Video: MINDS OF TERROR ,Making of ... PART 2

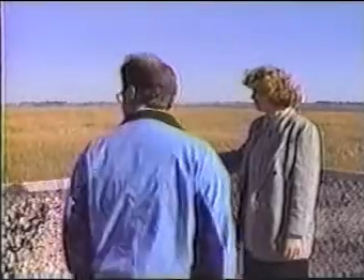0:08 Hey, Peterson, look, down here. I found the head.
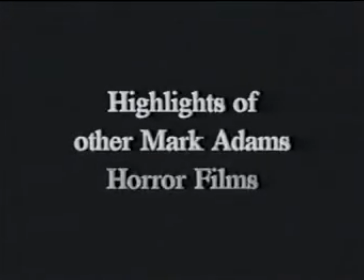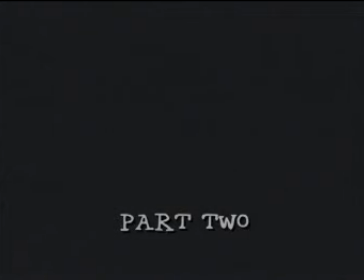Besides these clips of my earlier horror films, I thought you might want to know there are 3 other versions of the film Minds of Terror.
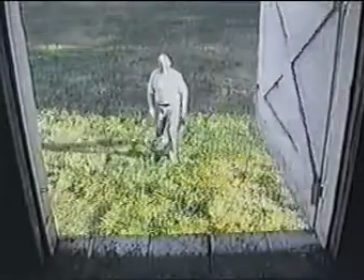0:32 Originally, I wrote, shot,
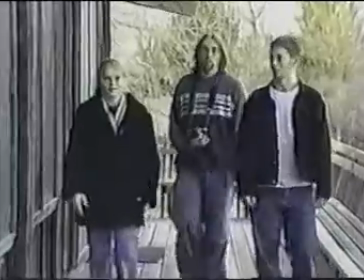0:34 and edited my 2 segments for Minds of Terror and gave Chris Watson these 2 separate tapes that had no music or titles.
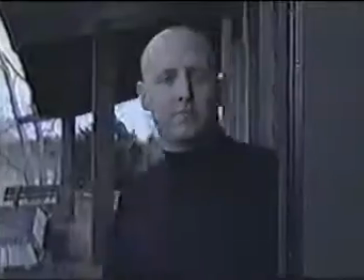0:42 Chris made the other 2 segments starring Eric Spudic and Conrad Brooks,
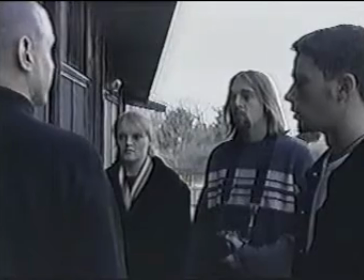0:46 and then edited all 4 segments together and adding his own music and titles. I had nothing to do with those 2 short segments and no control over the final editing of Minds of Terror. Because of this, I wanted to make my own version of the film, to show to family and friends, to enter into film festivals, and just to have as an example of my true vision of what the film should be. My version is called Lost Souls, and there are some major differences between it and Minds of Terror.
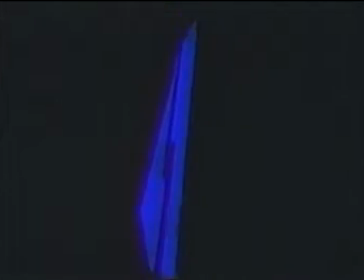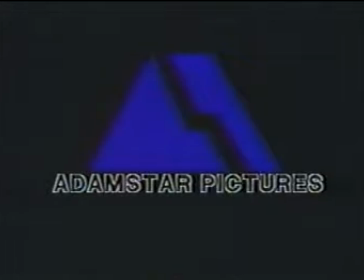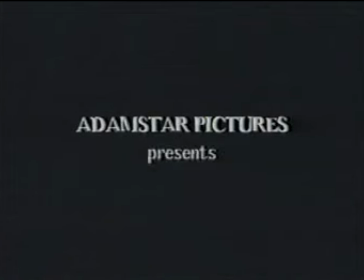1:31 The first changes you may notice are not only the new titles, but completely different music.
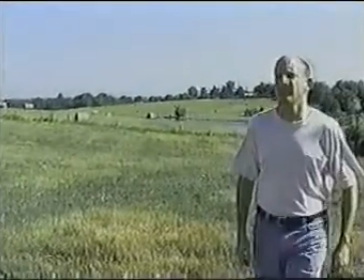1:53 After the opening credits, you'll also see that Lost Souls begins with the farm segment and not the Stone Ridge story.
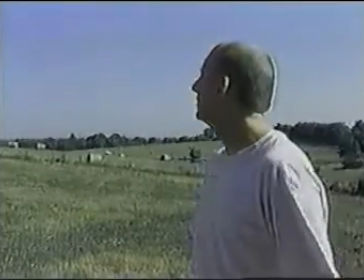1:59 I did this for 2 reasons.
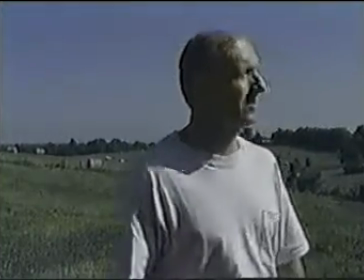2:02 First of all, I felt like the farm segment worked better in the beginning because you don't know that Randy Allen's character is Van Doren at this point.
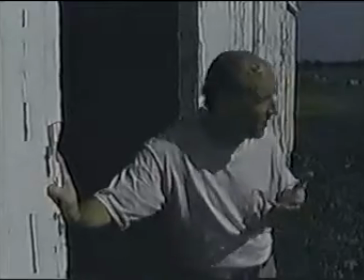2:10 He's just a guy with amnesia, and so the question of which character is the killer is left unanswered until the end of the segment.
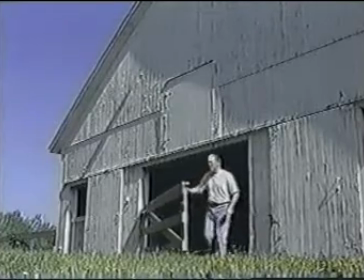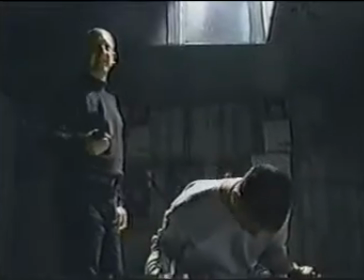2:24 Secondly, I felt the boiler room scene, or as some people call it, the torture scene, was one of the best and most intense scenes in Minds of Terror.
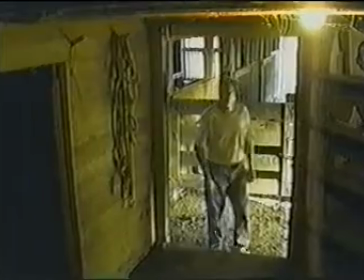2:31 But in the middle of this scene, the viewer suddenly watches a 20-minute subplot about Van Doren on a farm,
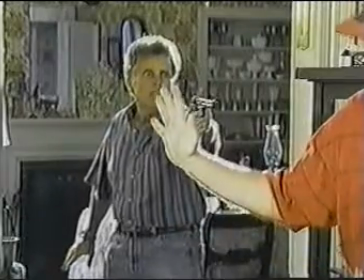2:38 and then come back to finish the scene in the boiler room. I thought this was too much of a break in the action, so I moved the farm segment to the beginning of Lost Souls.
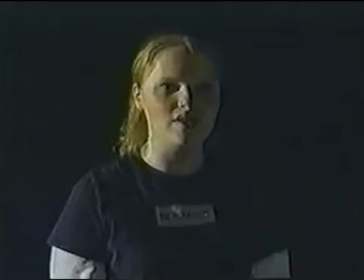2:48 Since I moved the farm segment to the beginning of Lost Souls,
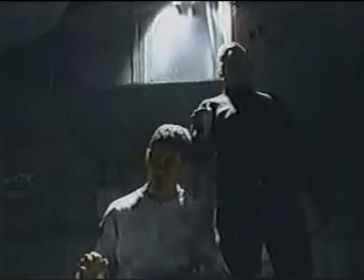2:52 I still needed a flashback sequence during the boiler room scene, a quick montage to remind the viewer what happened earlier.
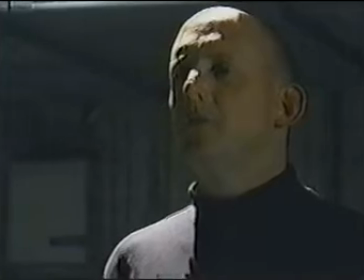2:59 I ended up in Kansas City and in a bad car accident.
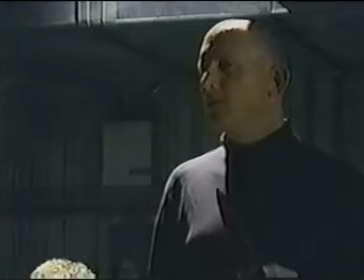3:04 With no memory of my identity, I ended up at a strange farm.
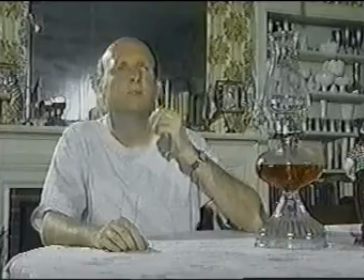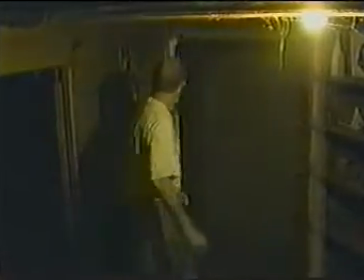3:18 This is a place of lost souls and evil thoughts. Evil attracts evil.
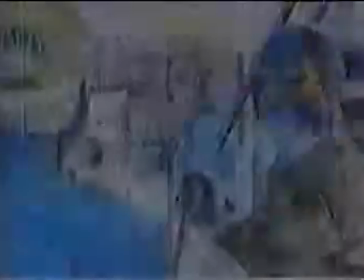3:28 There's been many murders here.
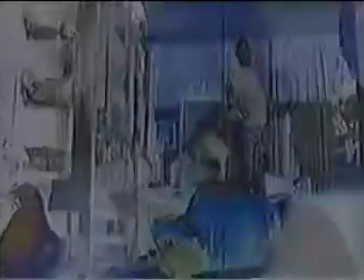3:32 I tried to stop it, but they're too powerful.
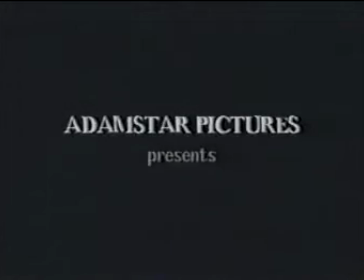3:40 I felt like I left my soul back there.
Lost Souls and Evil Thoughts is the farm segment as a 20-minute short film. I actually edited this version before I shot the Stone Ridge segment 6 months later.
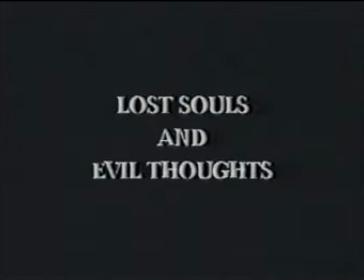3:54 Other than the new music and credits, it is exactly the same as it appears in Minds of Terror.
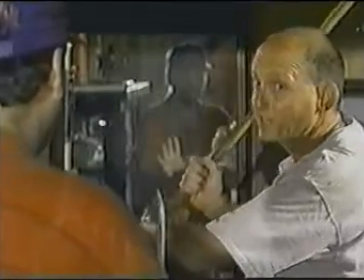3:59 In some ways, it works well as its own short film in that Randy Allen's character is never
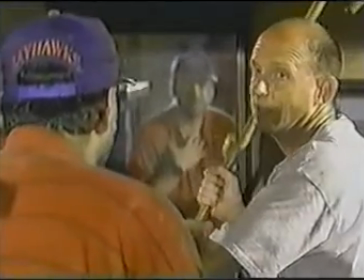4:05 identified as Van Doren and has no backstory involving the mental health facility.
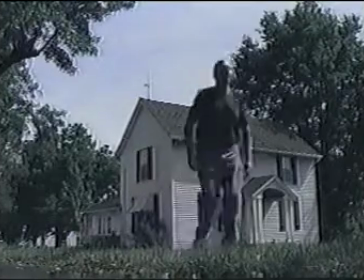4:10 At the end of the film, he simply walks away to continue his killing spree, possibly in your town.